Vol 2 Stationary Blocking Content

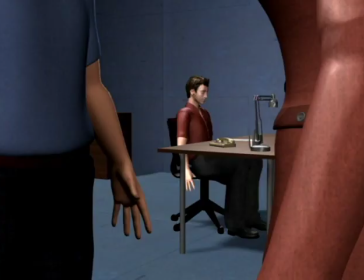4229s
We can use anything to create a frame within the frame. Here we're using two characters to frame the third character in the background.
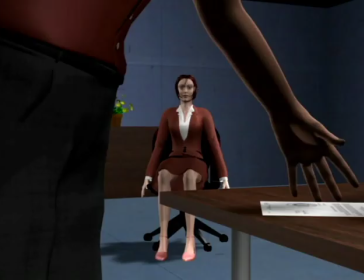4237s
Here we're framing the man inside the arm of the lamp. Here we're using a gap in the foreground created by the man to frame the woman in the background.
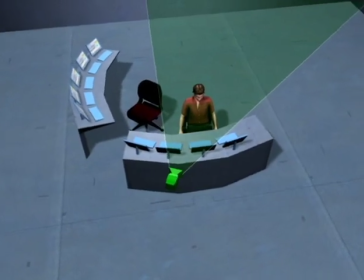4247s
Very overt use of foreground is best to plan ahead of time so it's built into the blocking.
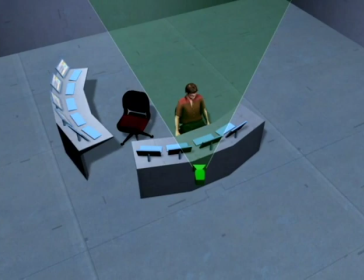4252s
But we can very often simply modify a shot to create a frame within a frame with no particular impact on the camera plot, which is easily done on the set.
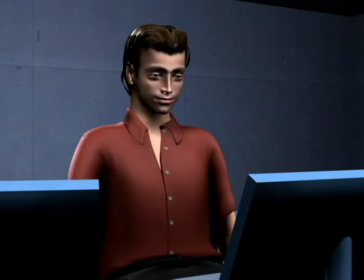4261s
Here we have a shot on a man working at a panel of computers, and the screens already provide decent foreground.
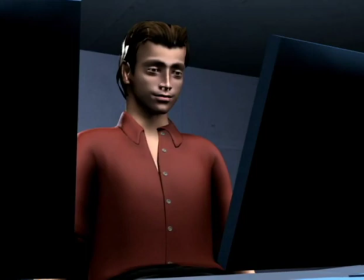4267s
But without really changing the blocking, we can instead frame the shot between the two screens, creating a frame and directing our attention towards the man.
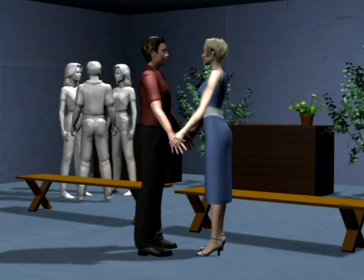4276s
The last kind of foreground we'll look at for now is moving foreground.
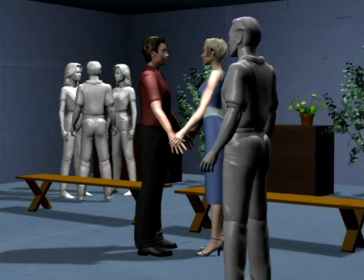4280s
If we're shooting dialogue between the characters, it's very easy to create a plane of extras that occasionally pass through the shot and bring added depth.
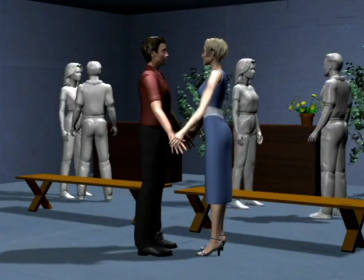4288s
This really works the same with background, so if we start that plane moving too, we now have 3 layers of depth, 2 of them arbitrary.
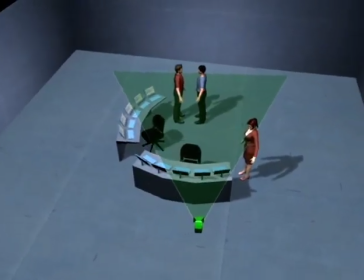4299s
Whether it's foreground or background, it can be very effective to include extras in the blocking as if they were main characters, except that they have no function.
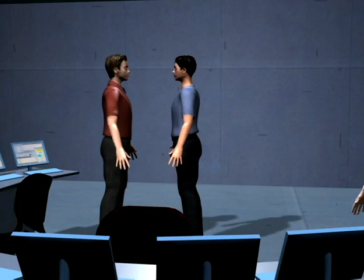4306s
To do that with foreground, the 2 men will have dialogue deeper into the scene, but we'll place an arbitrary character out front, which gives both depth and ambience.
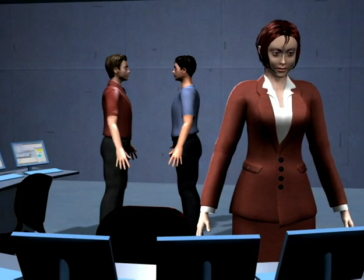4314s
So the shot is framed to include her, even though she has no function in the scene. However, when we're placing a well-framed arbitrary character close to the camera, we often seem to imply a meaning and significance that might not be there.
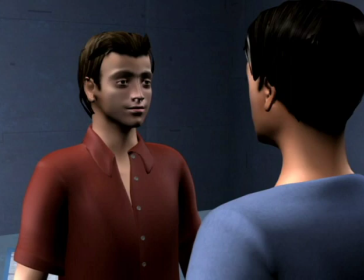4329s
But as background, it's very decorative to incorporate extras into the blocking and use them to fill in gaps in the framing. Here we've set up for 2 character dialogue, and with that down, let's bring in a couple of extras as part of the framing.
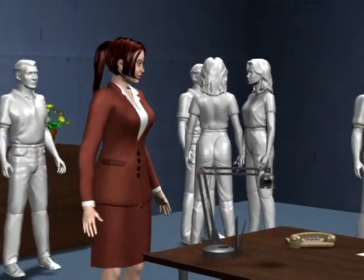4343s
We've already been doing this habitually, as in this scene from Temporal Continuity where the woman walks in and we cut to the man's shot where we've built 2 extras into
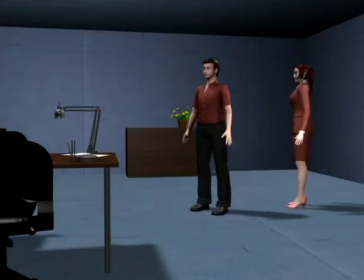4350s
the framing. Or in this shot from the same chapter where the man steps into the shot.
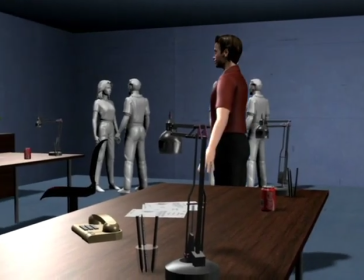4358s
Or in this shot from Expanding and Contracting Time where we pan with the man as he walks in,
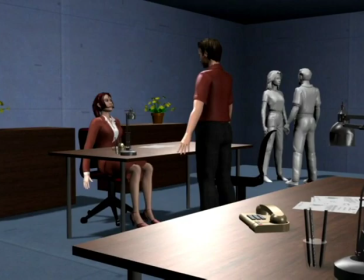4364s
having deliberately placed the extras in the background as part of the framing. This, of course,
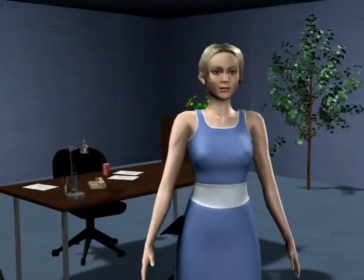4371s
works just as well with props. In this shot from Motivations for Stopping, the woman leaves the conversation but stops on the way out.
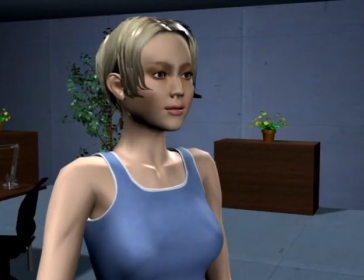4378s
We've placed the piece of furniture in the background to fit with her stop to get a more deliberate framing. This is very easy and can be a late decision, because after having set up the shot we want, all we have to do is begin decorating the frame to make it perfect.
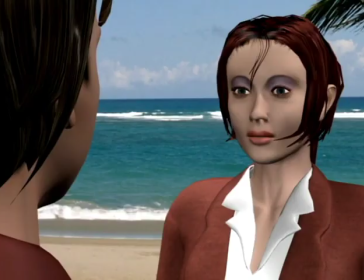4394s
Lastly, we might not always have control over the background itself, in which case it makes sense to frame for the most pleasing part of it. In this scene we're framing for the ocean, and the subtle movement from the waves will add a nice level to the shot.
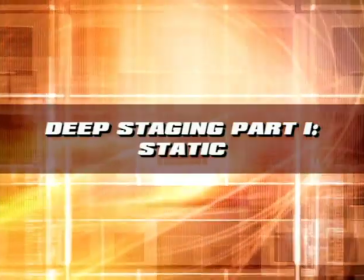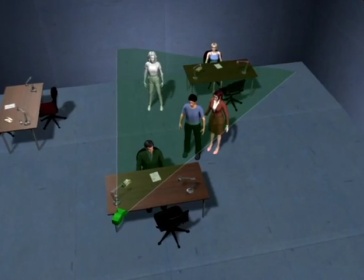4413s
Where in the last chapter we had one central plane and used foreground and background to create depth,
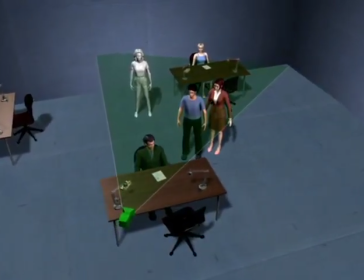4417s
deep staging is creating depth with the characters and meaningful objects that are actively part of the scene.
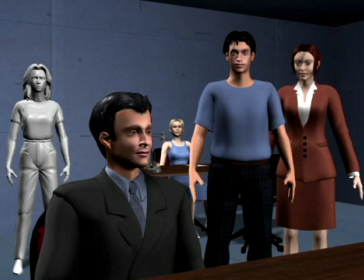4423s
Deep staging creates very vivid and 3-dimensional staging that's richer and more fun to watch because the shot takes longer to read, so it can stay on screen longer. As the eye scans the frame, we might start by looking at the man, then at the 2 characters here, then discover the blue woman in the background, and then discover the red woman's facial expression.
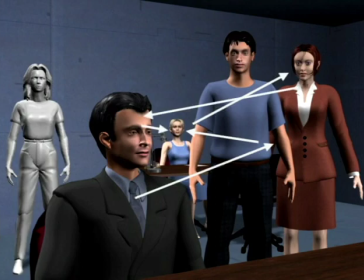4443s
Our attention goes to the man as he talks, then to the woman in the background for her dialogue, and we might take a quick glance at the extra. By now we'll have gone for half a minute without a single cut and without getting bored.
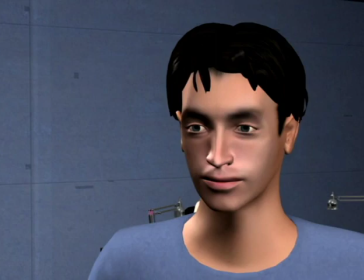4456s
In contrast, a single shot has only 1 layer and gets tired much faster.
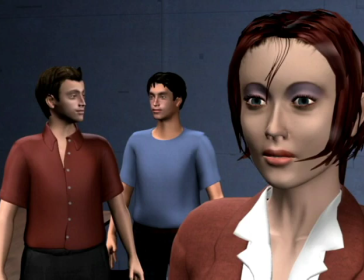4462s
Deep staging shots are much more engaging because we capture more than one story in the same shot. As the men talk with each other, the woman is thinking about something else.
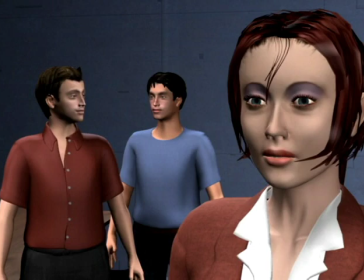4471s
By layering it instead of doing 2 separate shots, as we're trying to follow both stories at the same time, we're participating instead of just watching.
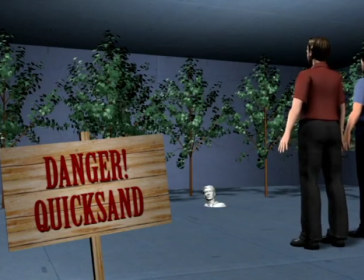4479s
What makes deep staging dynamic is that we're creating distinct layers of meaning.
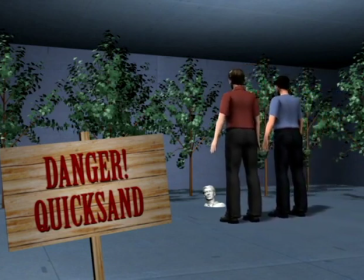4484s
If the sign had been a bush, our eyes wouldn't be scanning in and out of the frame to read it. We could, of course, place everything on the same plane, but by using depth, we tell a story more clearly by showing the audience the distinct layers they need to be concerned with.
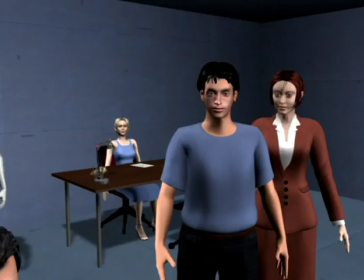4498s
There are really two sides to deep staging. The first, creating static and self-contained deep staging as we just did, and the second, creating attention shifts between depths by having characters or objects move in and out of shots.
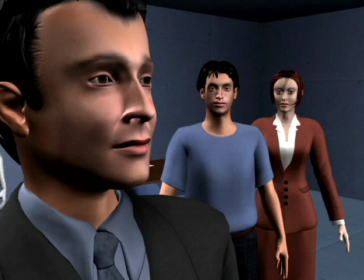4510s
We'll split this over 2 chapters, starting with static deep staging.
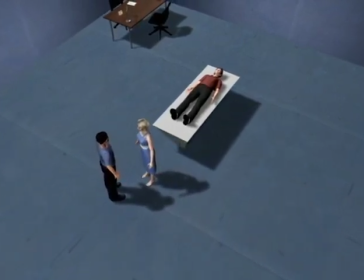4514s
To do deep staging, all we have to do is get in the habit of telling more than one story at the same time and arrange stories in layers to create maximum depth.
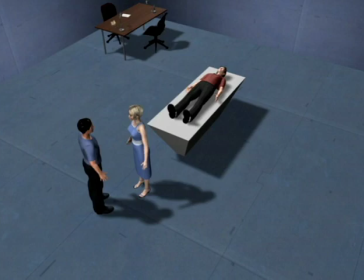4523s
Here, 2 doctors are talking about a patient in a coma. So an obvious choice is to bring the doctors over here and shoot it as 2 layers.
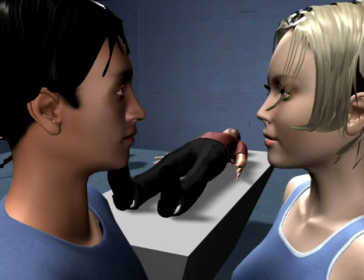4532s
As the doctors talk about whether or not to pull the plug, notice again how the eyes read the frame. This is extremely effective, and with just 2 layers, the shot is more than twice as compelling. Even more so as the man suddenly lifts his head. He sits up, and our attention is torn between the layers
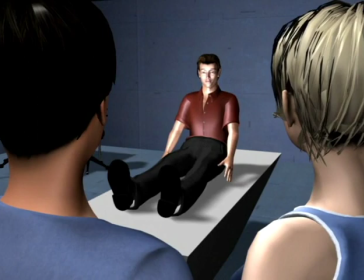4550s
until the doctors finally see him moving and turn in amazement, after which most of the attention is on the back layer. In the meanwhile, we've completely forgotten to edit. The more we separate layers with distance, the more distinct the layers become.
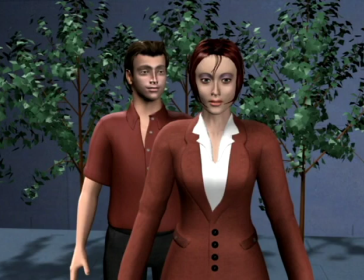4565s
Here the characters are lumped together on the same plane, and at some level we perceive them as one character or one unit.
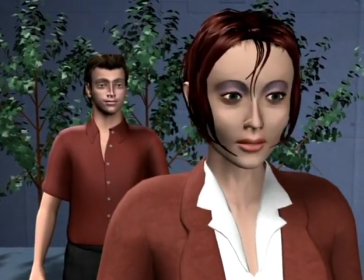4572s
With the woman out here, we don't necessarily feel that the characters are more distant from each other than before.
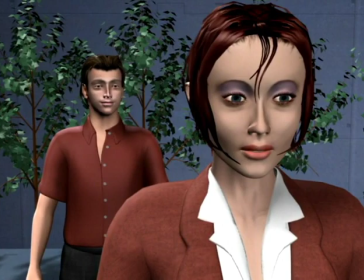4577s
But we feel their emotions much more individually, which creates more tension or juxtaposition within the frame than if we'd done 2 separate shots, and is far more interesting.
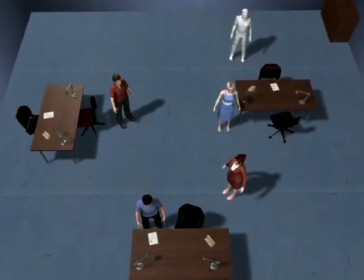4588s
However, the thing about deep staging is that even if we don't have several obvious stories to combine,
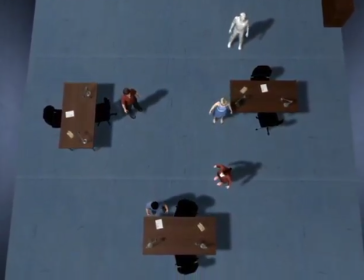4592s
simply staging like this actually creates them just by the fact that we're including multiple things in one shot. Most scenes can first of all be modified to deep staging type shots simply by how we frame cameras.
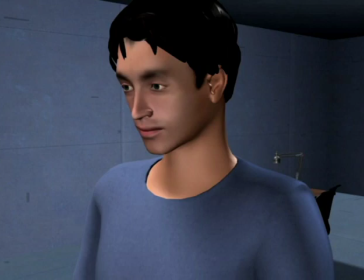4604s
A useful habit is to always look for ways to include characters in each other's shots at varying depths.
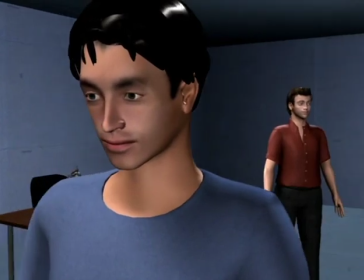4610s
As soon as we get the red man in the background of the blue man's shot, the shot has 2 layers.
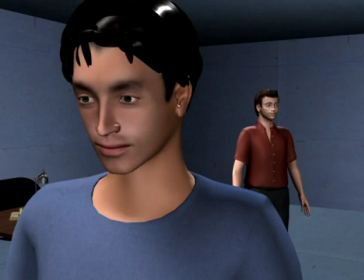4615s
Unless the red man is completely frozen, we're automatically getting 2 stories just by the fact that he's standing there and reacting to the scene.
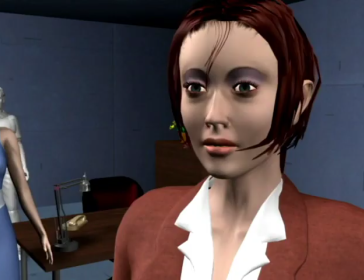4623s
Again, over here, the red woman is talking to the blue man, but let's frame the shot to include the blue woman in the background,
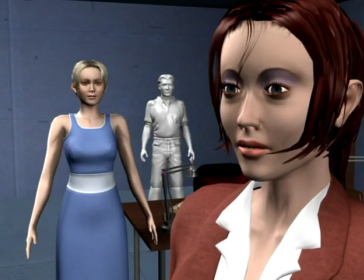4630s
and also position the extra to conveniently fill the gap in the frame. As we cut the dialogue, each shot is far more dynamic and complex.
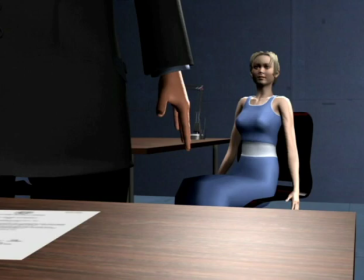4640s
This, of course, works the same with getting other characters into the foreground, as in this shot, which is primarily the woman's shot, but includes the other character in an open framing.
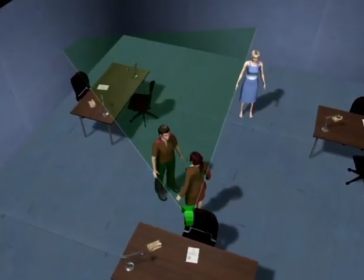4650s
Another way is to place other characters in gaps in the frame, the same as we've done with extras.
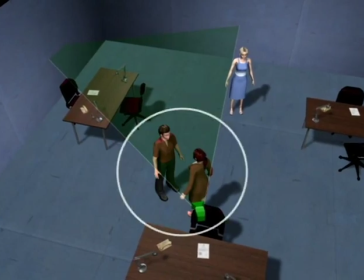4655s
Here the main dialogue is between these 2 characters, with the blue woman occasionally participating.
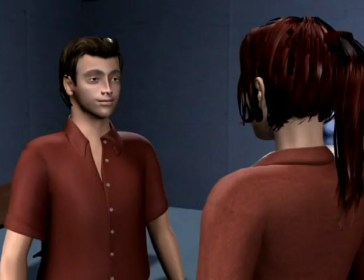4660s
So to pick a mark for her, we'll place her in the gap in the frame.
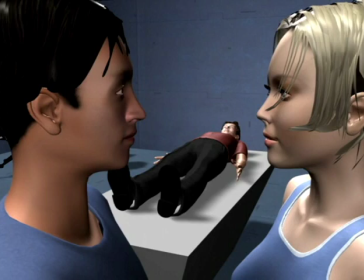4666s
This is also what we did with the doctors, except the shot was a right-angle master, but the placement of characters in the empty space was the same.
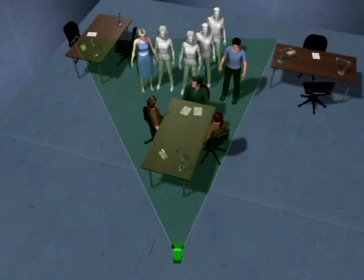4674s
On a larger scale, a useful way to look at this way of staging is as painting the frame with characters.
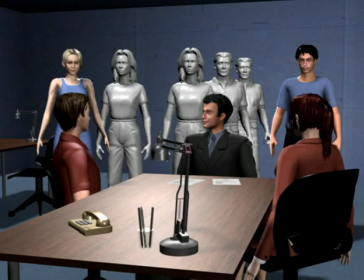4680s
Here the central characters are seated around a table, and we need to find a way to position all the supporting characters and extras which are currently standing haphazardly. So to again stage by filling gaps in the frame, we'll move the blue man over here, the blue woman over here,
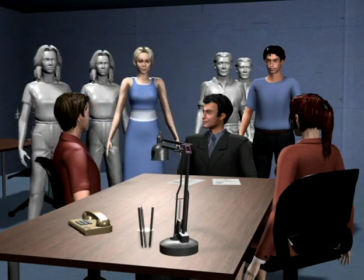4695s
these 2 extras over here, and this extra over here.
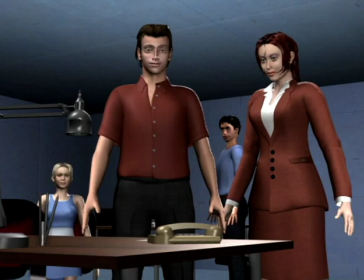4701s
Likewise, in this shot, we started with the central characters in the front and positioned the blue characters at varying depths to fit with the gaps in the frame.
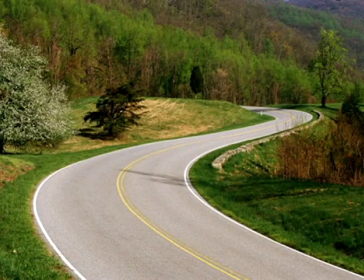4710s
A third deep staging technique, which is perhaps the most 3-dimensionally vivid, is staggered staging.